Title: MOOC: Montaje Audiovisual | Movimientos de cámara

Ya conocemos los encuadres de cámara, ahora veremos los movimientos que podemos realizar con ella. Acompáñenme. Gracias a la magia de la televisión, veremos más de cerca los movimientos de cámara en un set de producción. Es aquí donde empezamos a ver la necesidad de manejar bien estos movimientos y más aún aprender a diferenciarlos.
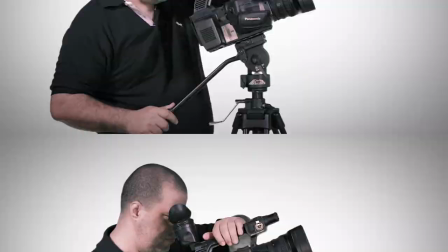En producción existen dos tipos de movimientos, los que realiza la cámara desplazándose, bien sea sobre su mismo eje o cuando se mueve de su eje. Y de igual manera están los que hace el sujeto o actor al moverse mientras la cámara está fija. Con este tipo de desplazamientos, el personaje puede acercarse o alejarse de la cámara. De esta manera se ve lo que hace el personaje en la pantalla.
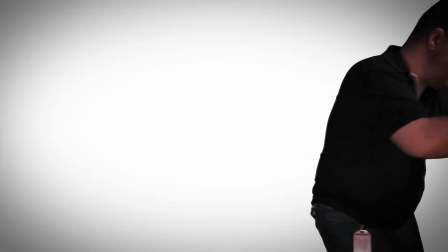También puede atravesar el eje, desplazarse diagonalmente o verticalmente.
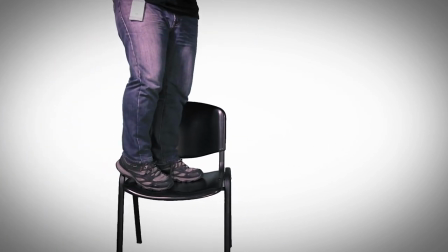De esta manera podemos ver lo que realiza el actor como camarógrafo en pantalla. Estos eran los movimientos del sujeto en relación a la cámara estática. Ahora vamos a acompañar a nuestro camarógrafo mientras hace los movimientos de la cámara. Estos son los movimientos panorámicos o paneo. Paneo horizontal.
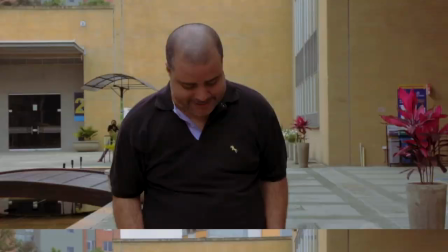Paneo vertical.
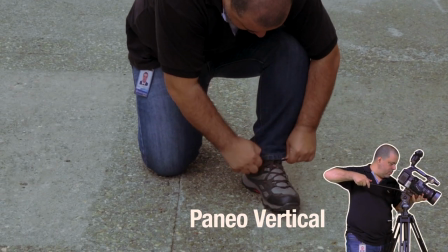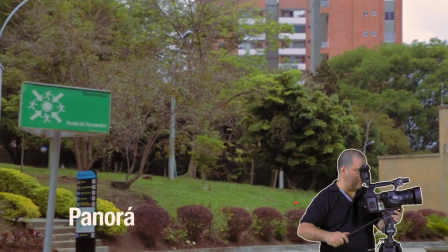Panorámica combinada o transversal.
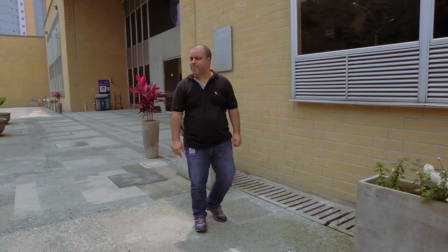Paneo circular.
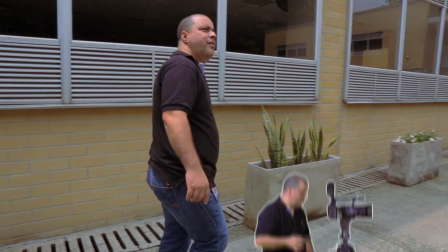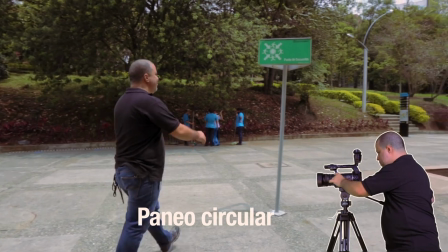Los movimientos ópticos se hacen desde la cámara y son mejor conocidos como zoom in y zoom out. En los movimientos tipo Travelling, la cámara se desplaza, ya sea hacia arriba o hacia abajo, hacia los lados o hacia adelante y hacia atrás.
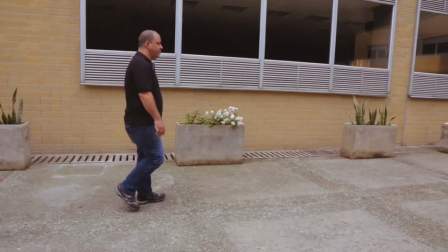Travelling horizontal,
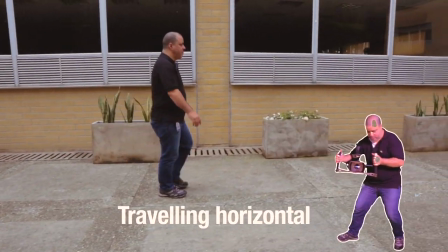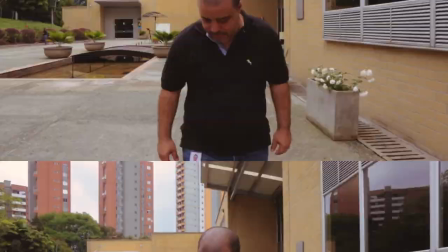Travelling vertical,
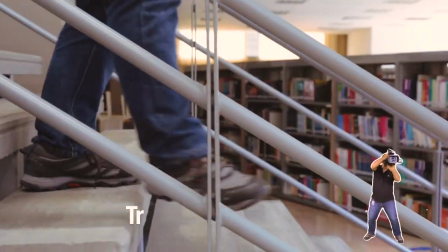Travelling transversal,
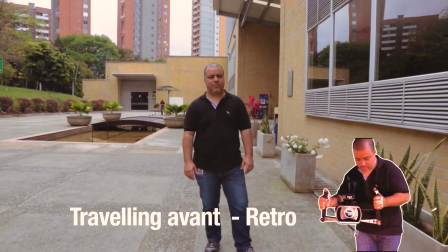Travelling avant y Travelling retro o de retroceso. También se puede nominar Dolly In o Dolly Out. Cuando combinamos el Travelling con el Zoom, logramos el efecto vértigo y así se logra variar las proporciones del espacio sin cambiar el punto de vista que se tiene
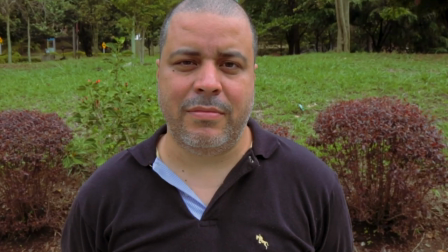sobre el objeto o sujeto Dolly Out más Zoom In hace que el
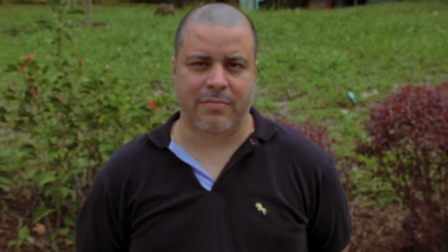espacio se comprima Dolly In más Zoom Out hace que el espacio se dilate Y estos son todos los movimientos de cámara,
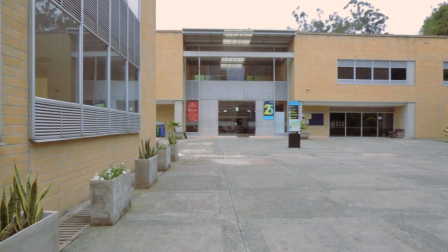solo queda faltando la cámara subjetiva La cámara subjetiva es cuando el sujeto
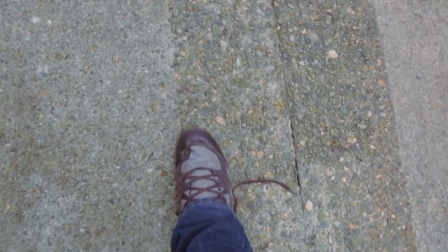es reemplazado por la cámara Y se hace un movimiento sin cortes, que da una sensación de movilidad y fluidez De esta manera hemos aprendido a diferenciar los movimientos de cámara Corte